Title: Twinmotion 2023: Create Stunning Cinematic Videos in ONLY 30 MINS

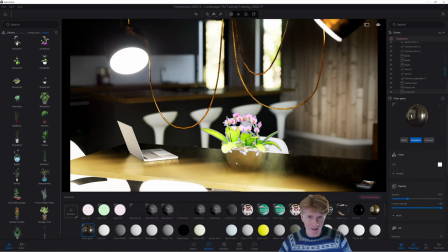12:23 I can either choose a sort of standard one, try that. No, it's not quite the right one. So I'm going to go into my materials, perhaps go to metal.
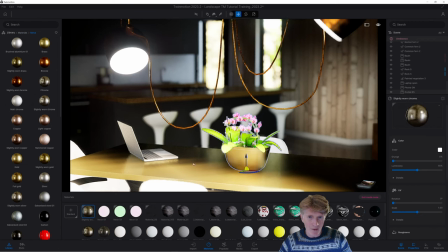12:33 And let's choose some slightly worn chrome, maybe actually something a little bit hammered. Yeah, that looks kind of nice. If I want to just tweak the color of, remember, it's super easy to do.
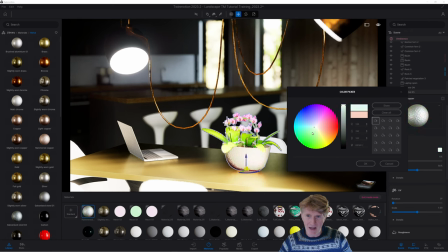12:43 I think what would be quite nice is a sort of quite a nice sort of bluey color maybe. Now you've got to be careful. I just want to get that contrasting color down and let's just go a little bit darker.
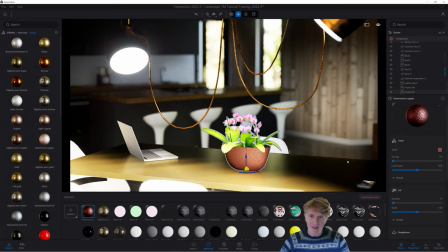12:55 Perfect. I'm really happy with that. Okay, so those kind of things make a big, big difference.
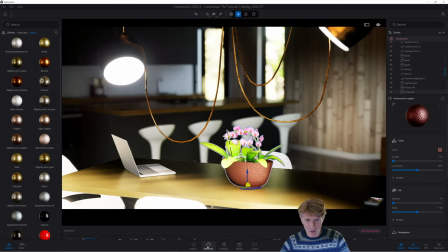13:00 So when you're actually setting this up, you will want to tweak the materials for certain views.
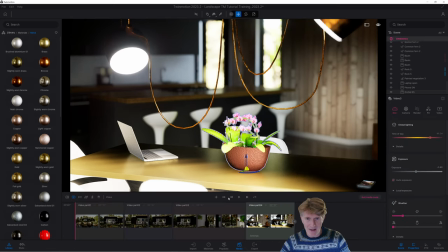13:05 So we'll go back to our media. Let's have a final little rewind and see how this is looking.
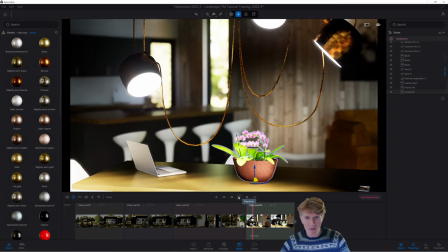13:10 So we'll play through. Okay, fantastic. Yeah, I'm happy.
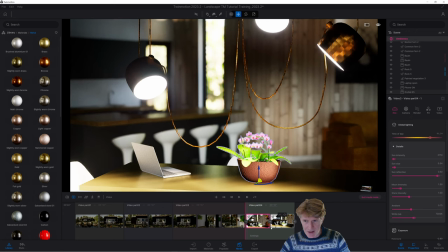13:13 Now the last thing that I really wanted to do was just adjust the time of day or the north angle of the lighting. So I'm going to just play around with this. I'm going to go through to our north angle.
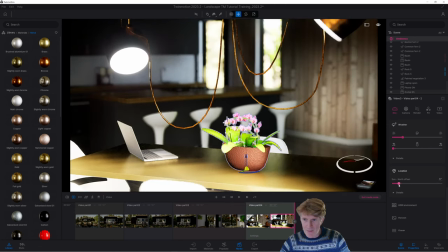13:24 We're at 42 degrees right now, so I'm pretty happy with that. If I go through to this one, what I'm going to do is just sort of tweak the angle, but not too much.
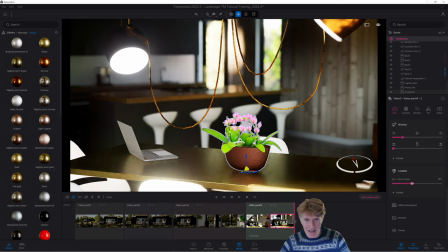13:33 Okay, just to show that that light is changing throughout the day. Don't want to go too much, so let's go through to about 58.
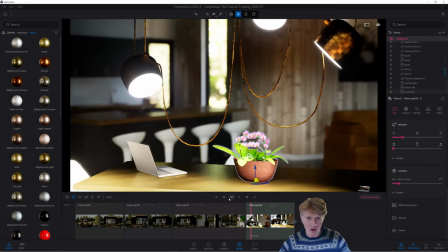13:40 Let's try that. Okay, so you should see that the shadows are going to move now because the light is changing.
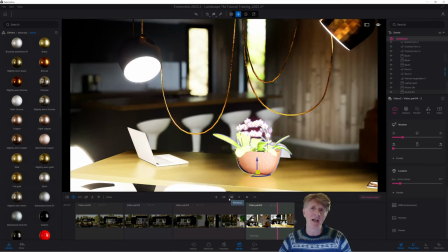13:46 And it's probably also going through the trees, so we're getting this nice effect here.
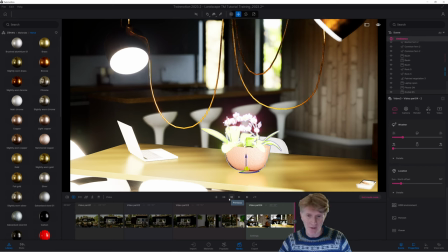13:51 Now it looks a bit flashy here. I'll have to see how this looks when it's rendered out at full 60 FPS, which is what I'm planning to do. But no, nonetheless, I think it looks cool.
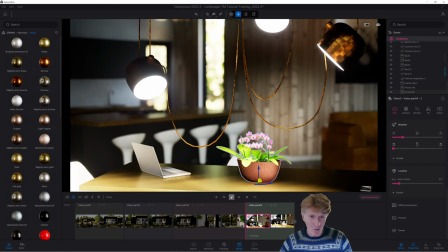14:02 Okay, so if we want to now just preview our entire clip, we can just go all the way back to the start and just sort of play through, just have a little quick watch.
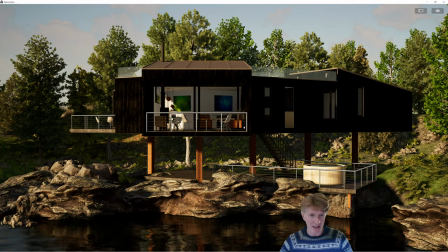14:10 You can also do this in full screen, which is actually pretty nice. Okay, so we're playing through the video,
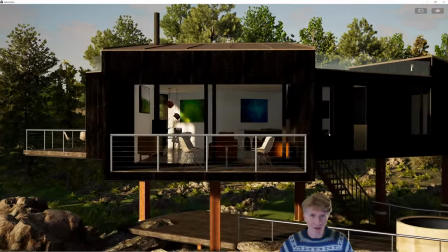14:16 zooming in from that sort of big panoramic view right through to that balcony,
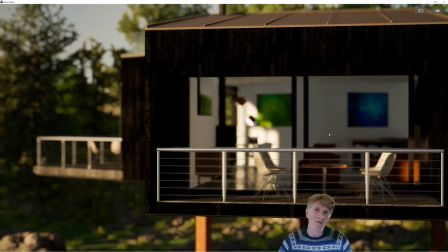14:21 doing a little kind of zone view, panning along there with a lot of depth of field,
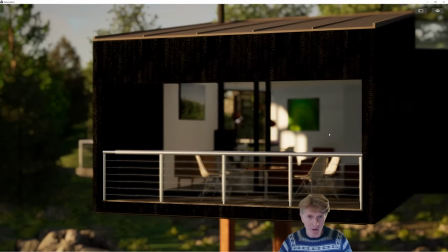14:26 like heavy depth of field, so that we've got the background really nice and blurred out.
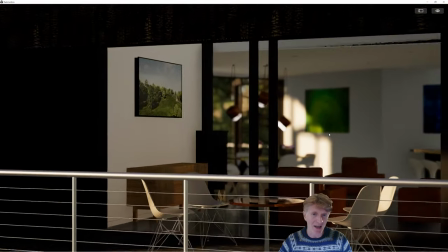14:31 Now we're moving forward and you can see that it's kind of crisping up as we get a bit closer.
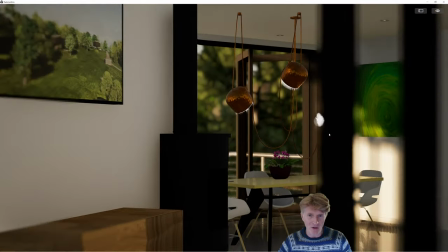14:36 Sorry about the distraction of that flash, by the way.
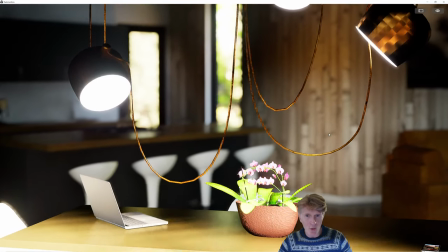14:38 Then we're kind of focusing in on our table and now we're kind of pausing through very cinematically with this sort of view transition,
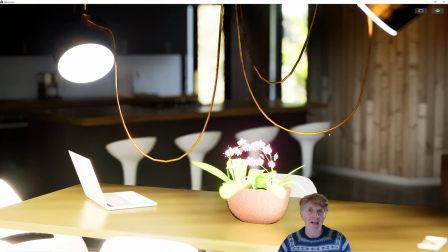14:47 a little bit of rotation, a little bit of movement, and basically a bit of changing of the light as well.
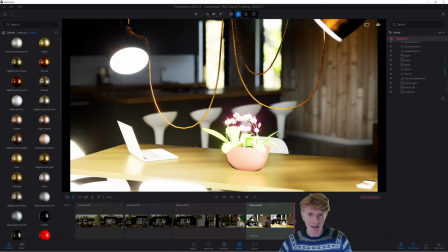14:53 It does look a bit blown out, so I might need to make some final adjustments here. it could be that we just need to kind of reduce the overall brightness a little bit.
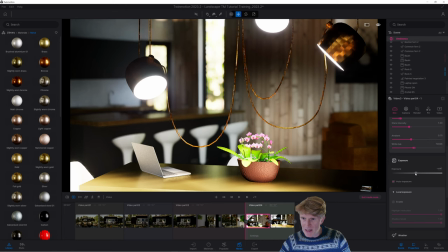15:01 So actually, if we go down to local exposure, okay, let's just tweak that down a tiny bit to get a little bit more depth in there.
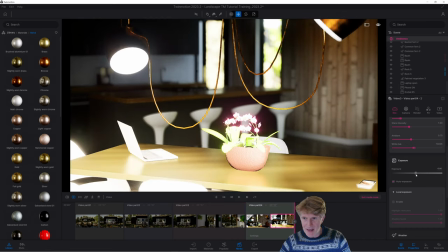15:09 And it was definitely getting a bit bright when we got to this level. Okay, so let's just sort of dim that down.
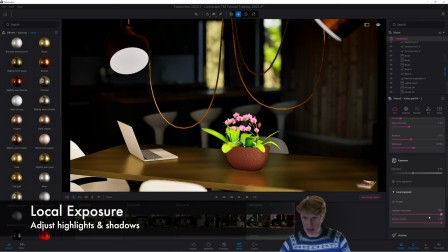15:15 So you've got to be a bit careful. What I think I might do is go to local exposure. And here we have quite a lot more control that we didn't have before.
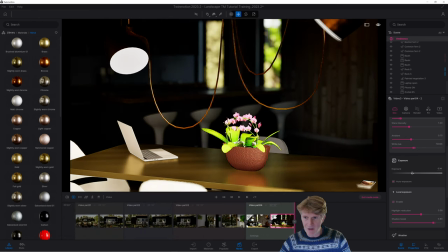15:24 And that makes quite a big difference. So I think actually boost up the overall exposure a little bit.
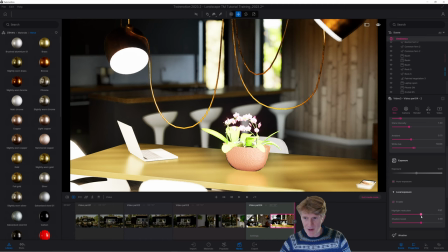15:30 Bring down, let's get the shadows boosted up and just bring through that reduction of the brightness a little bit.
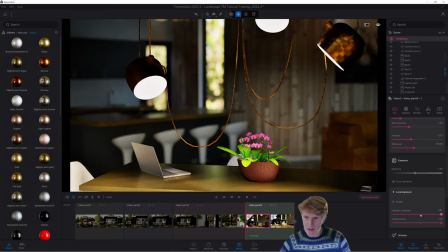15:37 That's cool. Yeah, let's do the same on here. So enable. Okay, that actually looks way better already just with those few little tweaks. So I'm just going to preview this little section once again. Definitely much happier now.
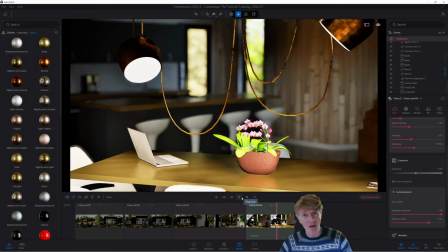15:51 I've got rid of those bright spots. Using the local exposure, which is a brand new setting in Twinmotion 2023.2.
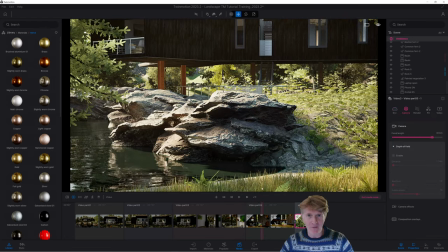15:58 So I've gone back outside for this one. I wanted to kind of finish off on the outside and I've set up a rather nice view.
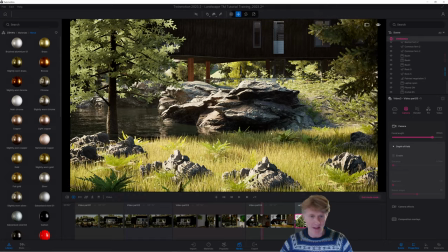16:05 So basically, I'm just going to click get down to pedestrian level. Just going to go a fairly low speed and just sort of walk through it a bit.
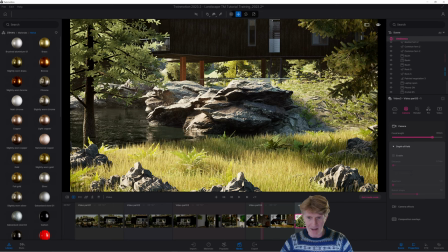16:11 And here we go. Let's start with this particular position and update. Now, what I want to do here is click M. And basically,
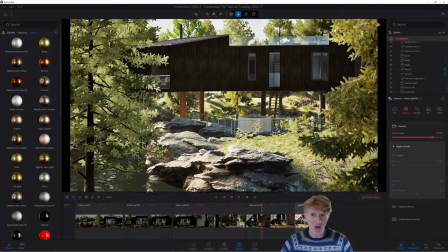16:19 I just want to kind of like do a drone as if I was sort of taking off to show this wonderful position of the building and how nice this is.
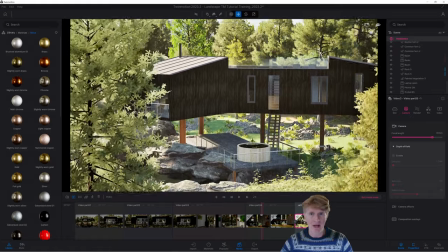16:27 And basically, I'm just going to kind of tilt that drone as I go up. That looks really cool.